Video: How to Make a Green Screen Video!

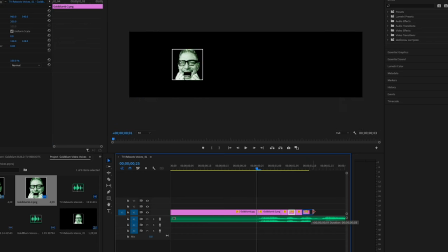(8:15)
It was really time-consuming, though I thought the effect was hilarious in its minimalistic way of conveying emotion and humor.
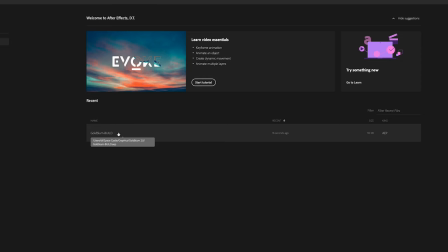(8:22)
But now he's gone full 21st century.
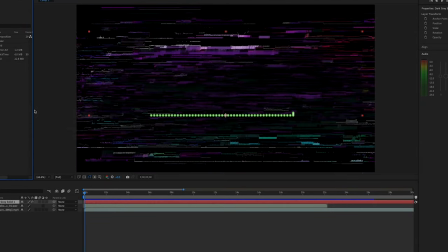(8:24)
I've got a template built out in Adobe After Effects wherein I replaced Goldblum's lines from the previous episode with the new ones, and they're automatically linked to a waveform set against this really cool glitched video background.
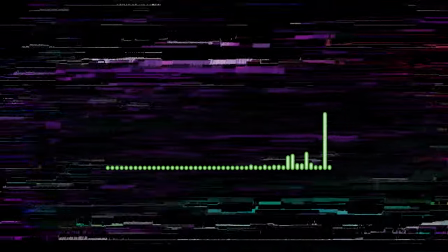(8:37)
Say hi, Goldblum.
Uh, hello, yes, uh, yes, uh, I feel naked and, uh, strangely aroused.
Right, um, when everything is dialed in, I'll export the clip. It gets imported into Premiere Pro, and I'll add in his eyes where appropriate.
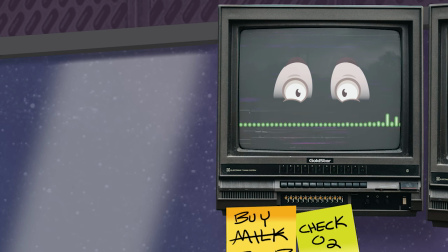(8:55)
I've got a set for every situation and emotion.
Uh, why don't you add the eyes in After Effects before exporting?
I don't know.
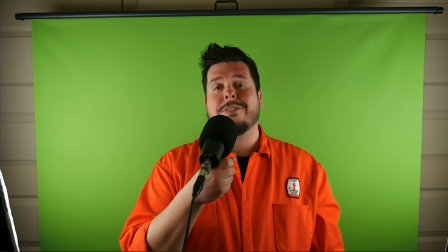(9:08)
A complete series of Goldblum clips is exported, and now I have all the Goldblum and DT I need to make a space castle.
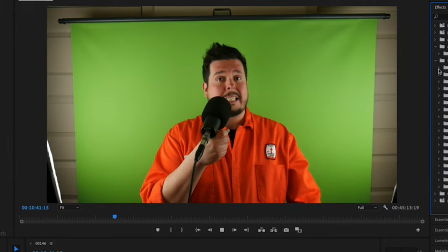(9:14)
Premiere Pro is where I do all my main editing for each video. It's pretty quick, easy, and I've been using it since film school, so it pretty much comes second nature at this point. When it wants to behave. Premiere Pro is squirrely, for lack of a better word. Sometimes things just don't move right on the timeline, or sometimes it does some goofy shit you didn't ask it to do but for the most part it's pretty easy when you need it to be and
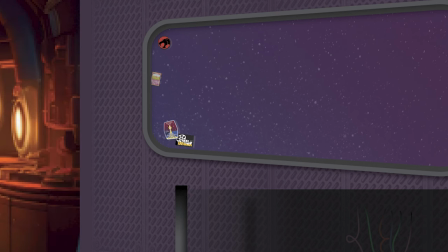(9:37)
powerful when you want it to be the space castle set is built into multiple pieces it's all
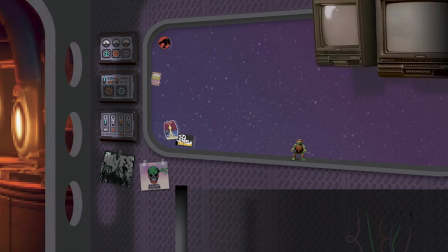(9:43)
designed and constructed in photoshop and the set itself with the two tv screens and the stars passing by outside the window
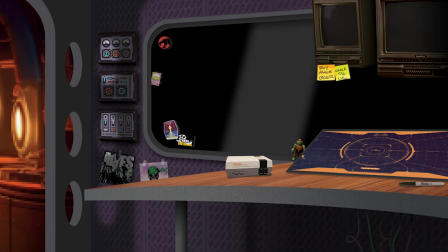(9:48)
are all separate layers with the star field being animated directly in premiere pro with keyframes.
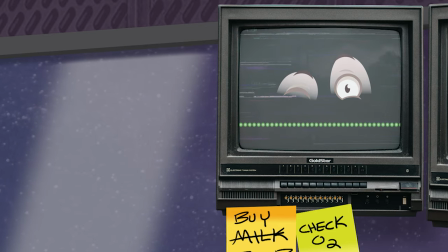(9:56) Starfield being animated. Good one. Easily our most ambitious game ever.
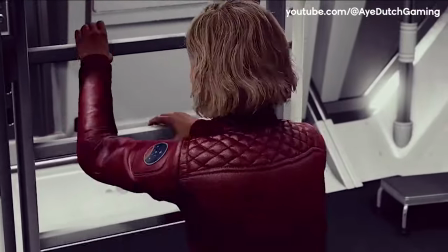From here, Goldblum's footage and the footage I filmed on myself and all the WAV files I've recorded are imported in and lined up so they match as closely as possible. I'll cue myself either by clapping or snapping my fingers so I have an indicator on the timeline to match everything up. Snap, snap, snap, snap, snap, snap. The native camera sound is then deleted, so all I've got is clean, crisp sound matched up to the video. I'll do this for both the standing footage and the footage of me sitting in the outros and intros of each video.
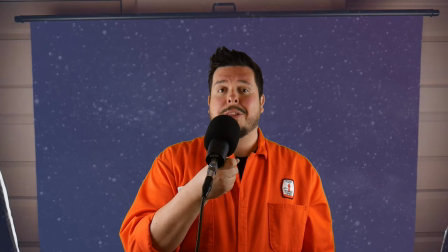(10:39)
I'll key out the green screen, I'll crop the picture so that nothing outside the green screen edges are visible, and... Now I start the arduous process of editing out all my outtakes.
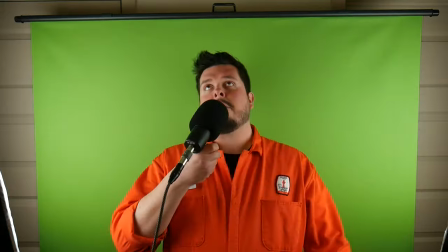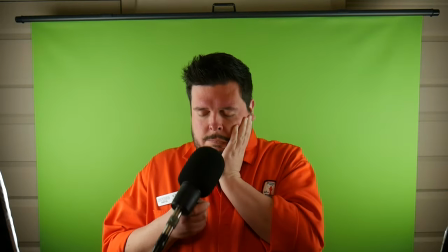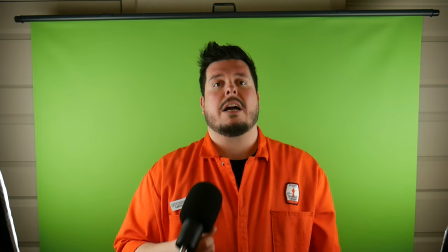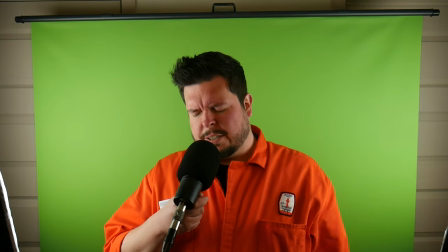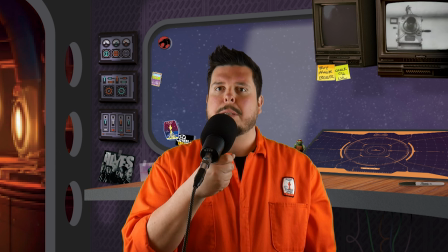(11:10)
Right. Once that's all sorted out and all the proper clips are separated out, I will arrange them together,
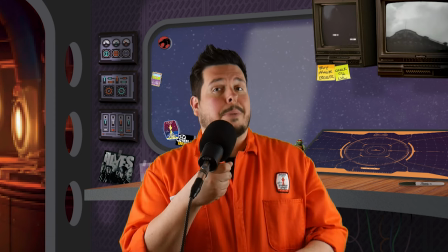(11:15)
starting with the intro sequence, using a film in the public domain on the screen next to Goldblum's.
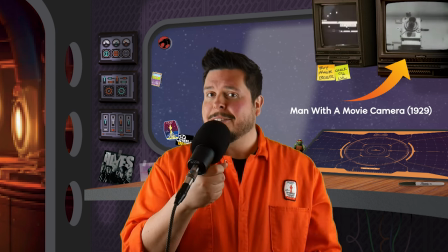(11:21)
Intrepid and perceptive Space Castle viewers will notice that the movie playing on the screen is chosen to match the theme or thesis of the episode. Impress your friends with this absolutely pointless bit of trivia. I'll pick out public, royalty-free music, almost always something fun and lo-fi to loop throughout the video. However, I've commissioned a really good friend of mine and an amazing musician and sound designer to create all new original music. That's coming soon, and it's going to be awesome.
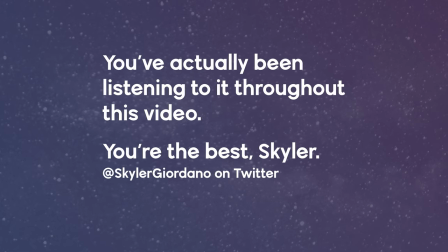And I'll keep working through the video this way, writing in more visual gags as they come to me, tweaking things as needed, and adding in all the visual accompaniments for whatever it is I happen to be talking about.